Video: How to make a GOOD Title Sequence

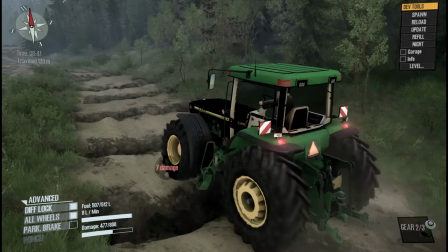0:00 What makes a title sequence? If you have a favourite TV show in mind, could you explain why you liked it?
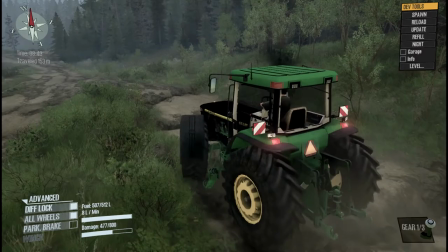0:05 Do you even remember what the title sequence looks like?
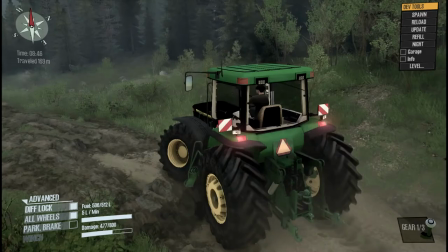0:08 Well, I'm going to help you explain why a good title sequence is so important, and show a few examples of different types of introduction.
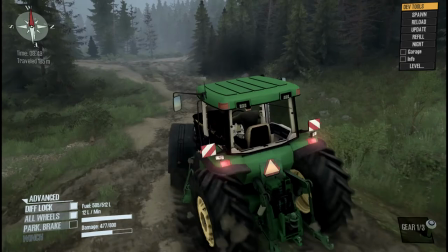0:15 So why is a good title sequence important? Because making a good first impression on the audience is vital to the show's success.
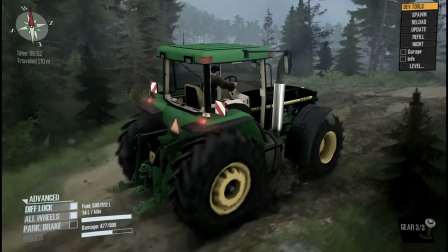0:22 When a good, well-made introduction is intertwined with a good, well-made advertising campaign, Even if the show itself is not great,
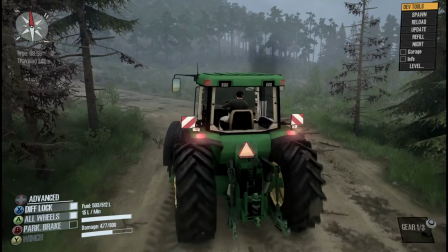0:29 the show will still succeed, in most cases, because the general public perception of the show is a positive one.
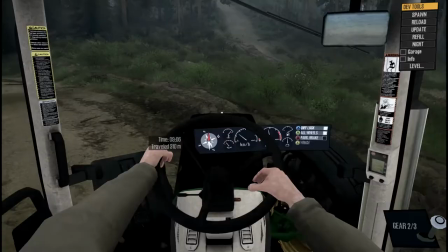0:35 Hence, word of mouth and good critical ratings encourage people to at least watch the show for themselves,
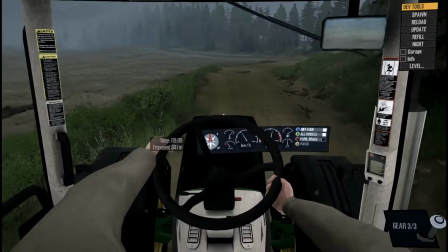0:41 which drives the attention the show needs for others to check it out. Now, with the knowledge of why the title sequence or intro is important, what is needed to make a good one?
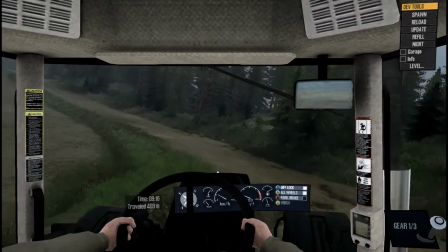0:49 Although following these steps will not inherently make a title sequence good,
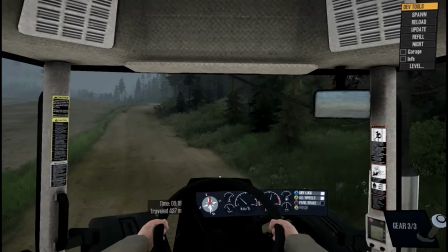0:53 that ultimately rests on the creativity of the director or producer, the competency of the crew, the time limit, etc.
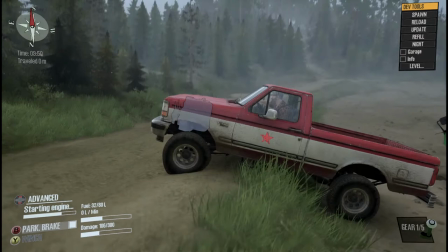0:59 These will go a long way to help identify key features of a TV show and how they affect the intended audience.
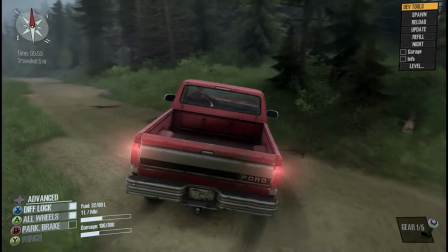1:06 Presentation. How is the show presented? How do the text elements overlay on the screen?
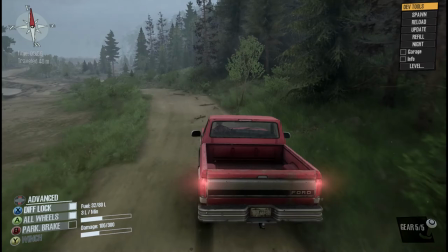1:10 Presentation is very important if text is a focus for the title sequence, and just in general,
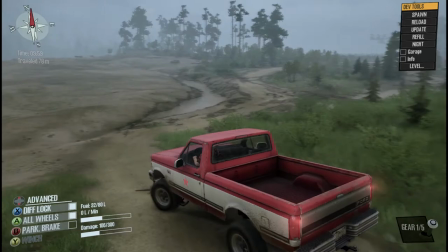1:15 as readability and location can drastically affect the narrative. or worse, even confuse the viewer as to what the story is supposed to be.
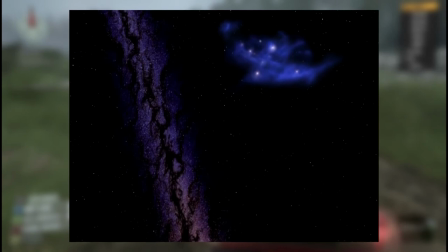1:23 In this regard, the two shows I will use as an example are very well presented in my opinion.
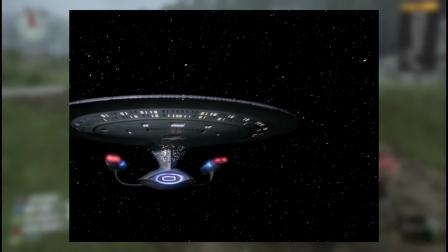1:27 Star Trek The Next Generation starts off with the vast size of the universe, and slowly zooms into the Enterprise,
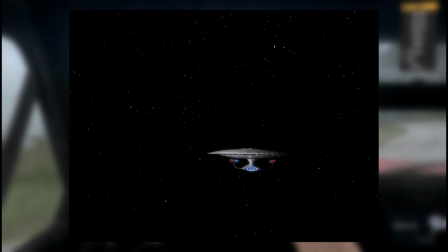1:33 with Captain Jean-Luc Picard's monologue about the intent of him and his crew, followed by the credits for the main cast.
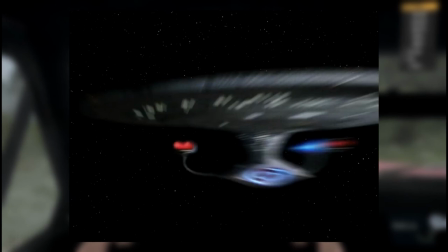1:39 It's very straightforward and cleanly presented, no unnecessary visuals or dialogue,
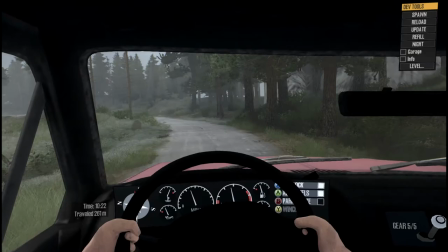1:44 hence the viewer knows exactly what they are watching, and why each episode is usually set in a different location, or has a different premise.
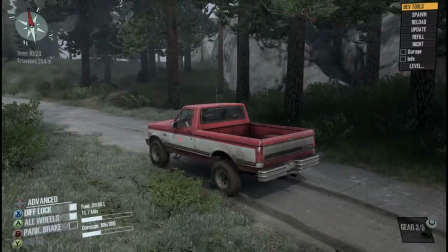1:51 However, in the case of the BBC's Sherlock Holmes series, the narrative is told through visuals as opposed to literal audio or text.
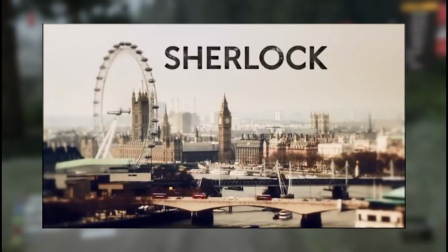1:59 It starts off with a tilt-shifted time-lapse of London's Piccadilly Square, followed by a time-lapse of the London Eye with the title Sherlock.
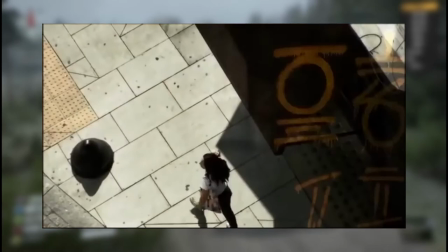2:06 This is an obvious visual representation of the setting. After that, we start to get a look into the mind and thought process of Sherlock himself, as he is connecting items,
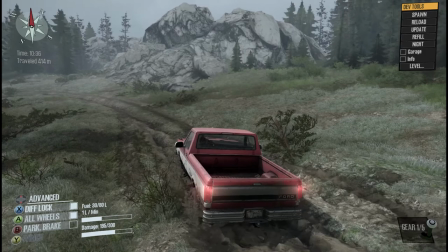2:14 locations, people, etc. to find out who caused the mystery, in most cases a murder,
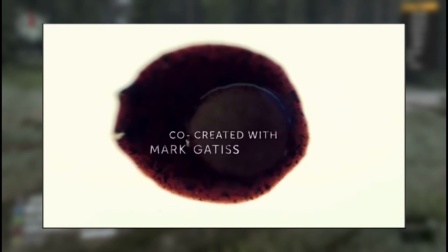2:19 followed by presumably a drip of water onto a petri dish. This represents Sherlock's scientific mind and how he uses science to help him conduct his investigations.
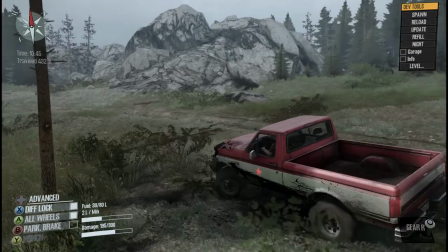2:27 Use of mixed media. Is there multiple mixed media elements used? How does it help present the overall narrative?
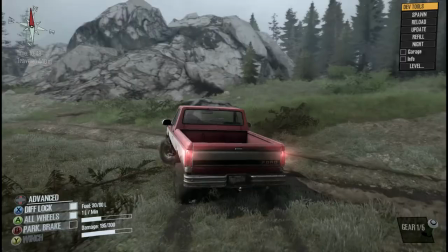2:33 The use of mixed media can have a huge benefit or distraction to or from the message the director intends to convey.
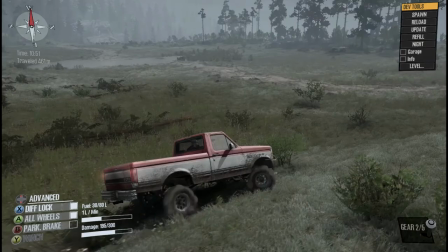2:39 For example, art can be used in conjunction to audio to make an animatic style title sequence, setting the mood for a cartoon show.
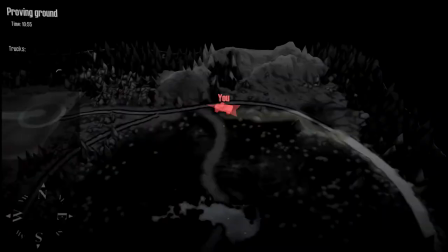2:47 However, if said animatic intro was used on a gritty action show, it would confuse some of the audience as of what the mood is supposed to be, unless that is the intent.
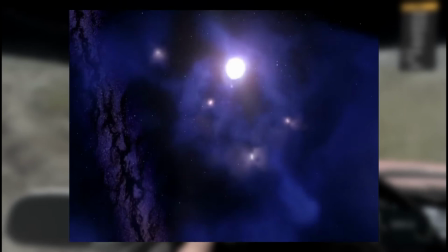2:56 If we look at the Star Trek intro, this is an example of very little use of mixed media, to minimise the visual impact which could detract from the narrative.
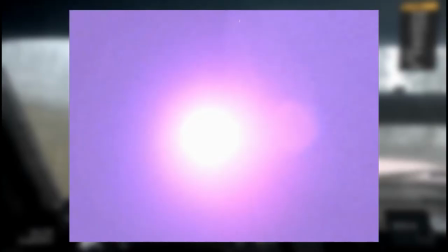3:03 Although the show uses both 3D and live action segments, The title sequence specifically only uses text and 3D models.
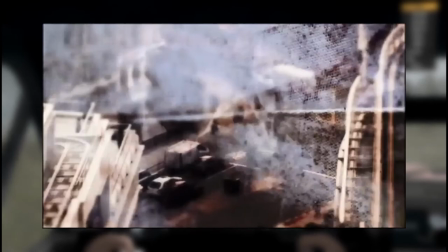3:11 Sherlock, however, used mostly live-action segments, but there was also a use of overlaid written text to show records of one of the more of the victims involved.
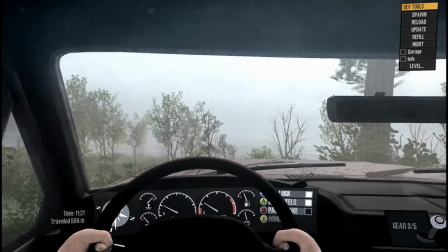3:19 Composition. Where does the director want the viewer to look? What is the scene slash shot trying to portray?
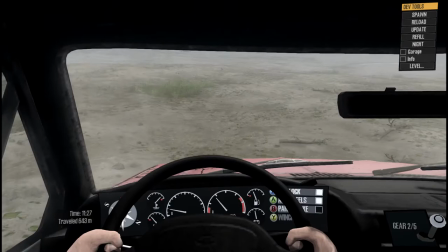3:24 This is similar to presentation, but more specifically focused on the way the visuals are presented, rather than the relation to visuals and text.
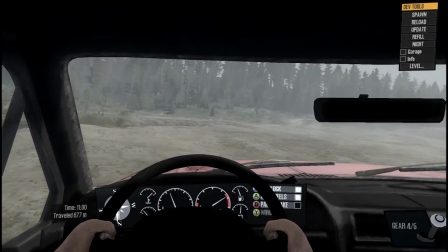3:32 The composition is important because where the viewer is looking and where the director organises shots in order to convey
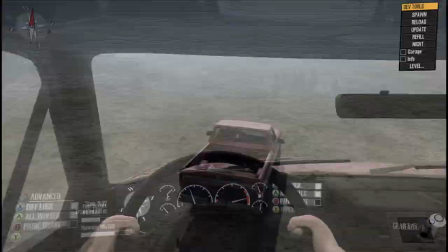3:38 a narrative can make the difference between whether or not the viewer chooses to continue watching past the title sequence,
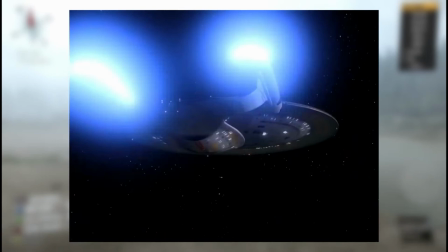3:45 or TV or Netflix for example. In terms of how Star Trek portrays this, the visuals, as mentioned before, are very simple.
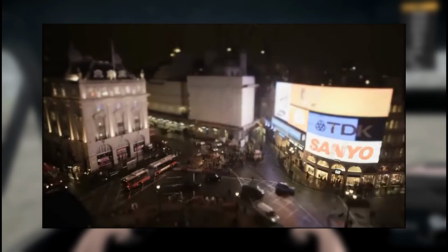3:52 The use of colour is not much more than the darkness of space with blue text, indicating the vastness of space.
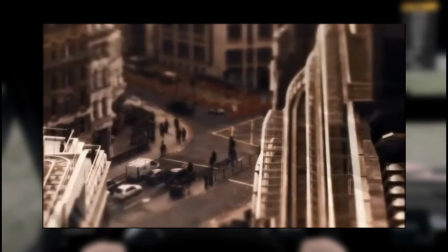3:58 With regards to Sherlock however, most of the shots are landscape based, hence the framing is centred, but there are a few shots that take advantage of the rule of thirds.